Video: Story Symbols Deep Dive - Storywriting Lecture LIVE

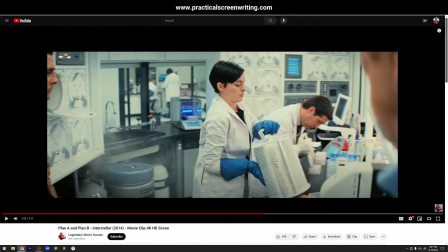62:48 It would feel much more small, and it would feel more like a short film. Why? Because in a short film, you would not think to get these three extras to say nothing and place them into the visual shot of your scene.
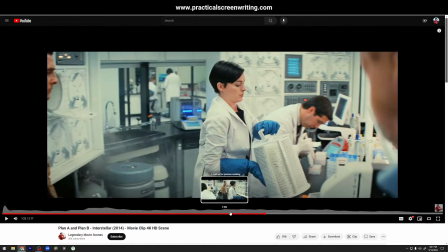63:01 You would just have your three main characters, right? You would just have these three people, and you wouldn't think about the other ones.
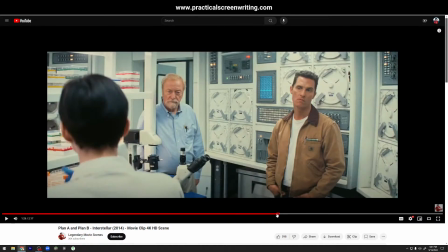63:09 And that's why your scene feels not like a Hollywood scene, because they do this little detail stuff, right?
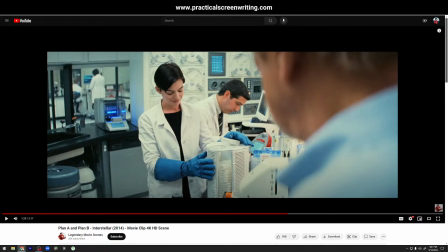63:15 We've got three extras in here that say nothing, plus a very unique story object. And that makes the scene feel so much more alive visually. But when you just take a couple of people and you don't have any extras,
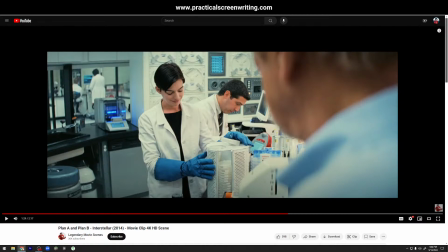63:33 and you don't have some sort of interesting story object that is in the center of the scene, it's just characters standing around talking about whatever, then you wonder why it feels like a short film. This takes care of that. Yeah, what about the people here?
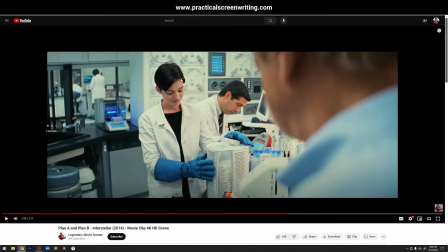63:50 And then notice, right, somebody walks behind, right? All of these decisions had to be made by someone on set, right? They actually had somebody,
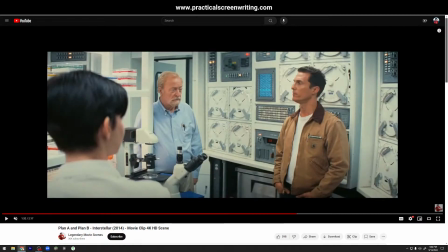63:59 and they gave somebody a cue, and they put that person right behind here, and then they said, walk behind, boom, right?
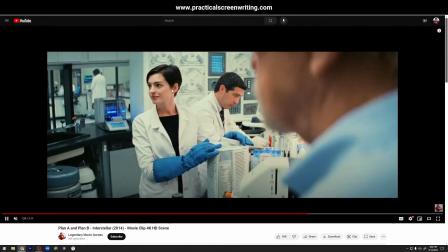64:06 Now they walk behind right at this moment, right as they're shooting.
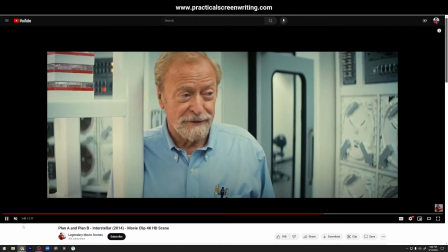64:09 All of these little details have to be thought out if you're going to create something that really feels fully fleshed out.
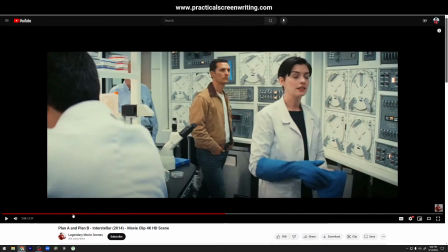64:15 And a lot of writers, they don't do that, because all they do is they look at stories as an audience member.
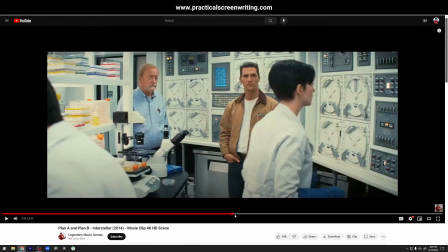64:23 Like, oh yeah, my three main characters in the scene. That's the only people I need to write about.
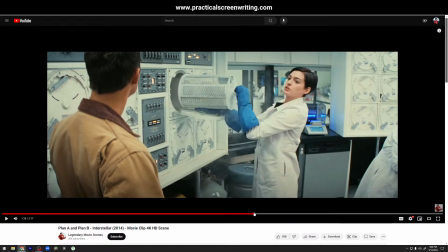64:28 And they don't see the full vision of what's happening. They don't see all these little Hollywood tricks, right?
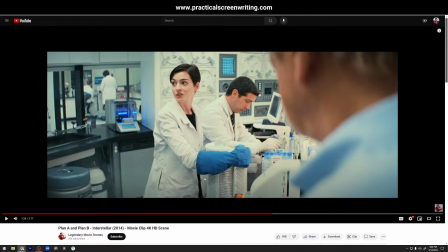64:36 This object is such an important element in making you believe this is real, because none of this is real, right? This woman is not actually, you know, a lab certified human being, right? These people are not actually, you know, scientists. This guy is not, like, none of this is real.
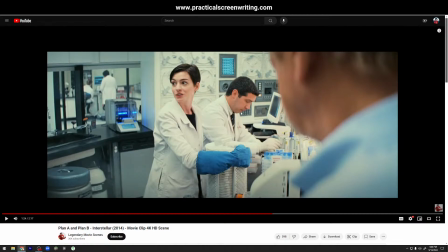64:53 You are seeing a fake image. Why do you then believe it? Because Hollywood is great at wizardry. They are great at making you believe what you are looking at. And it's through these subtle things, like having a key story object, having extras that say nothing, right?
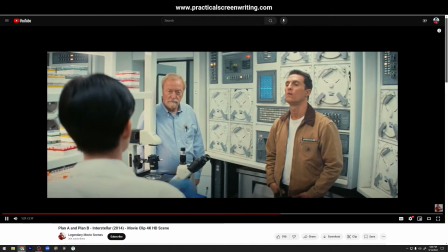65:13 All Real this stuff. difficulty with colonization.
Having somebody walk by in the background.
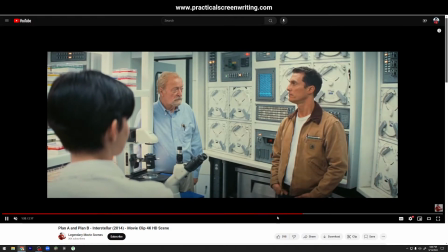65:17 Takes care of that. Also, it's fun that they have at first, you see that, first when we cut back to this, nobody walks here. Nobody walking. And then the second time we come back, now somebody walking, right?
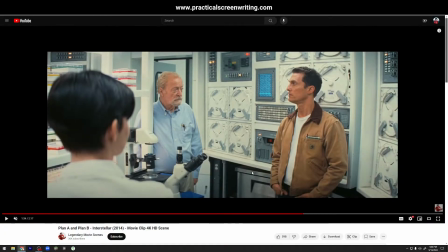65:35 Little things, right? It's just so beautiful little touches that this is the kind of stuff that Hollywood just crushes at. And there was like, why do I know this? Why can I see some of this stuff? Well, it's because I work with writers that are outside of Hollywood, right?
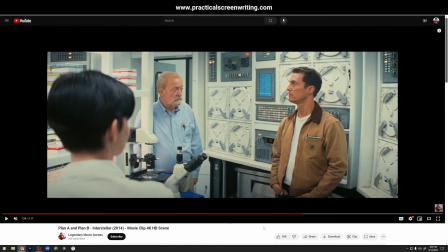65:50 I see how they are not seeing or not feeling all the minor details and bringing those forward. That's why I'm able to see.
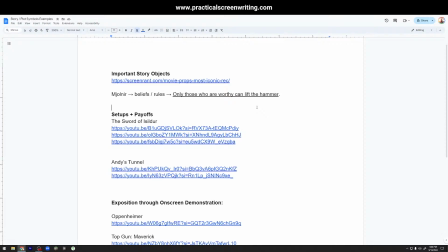66:05 So, did I have anything else to show here? No. Yeah, that is essentially what I've got for you today.
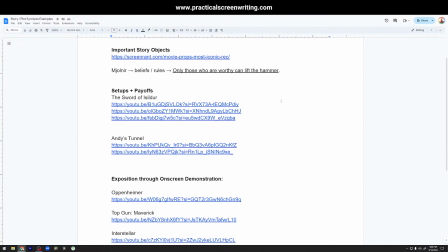66:14 I hope that was clear. What I want you to do today, what I want you to be thinking about is, what are the important story objects in your story?
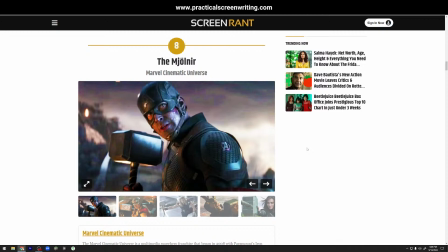66:23 How can you create? How would you write some of that into the scene, though, or does the director just decide that? Yeah, that's a good question. It can depend, Ben, on like, do you write every little movement of extras around? No, but you would write in
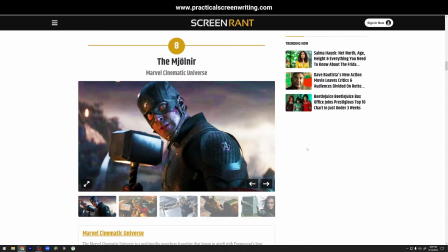66:43 that there are other people in the scene, right? You might say something small like scientists work around while they speak. Boom. Now it's one line. Then you as let's say you're making a short.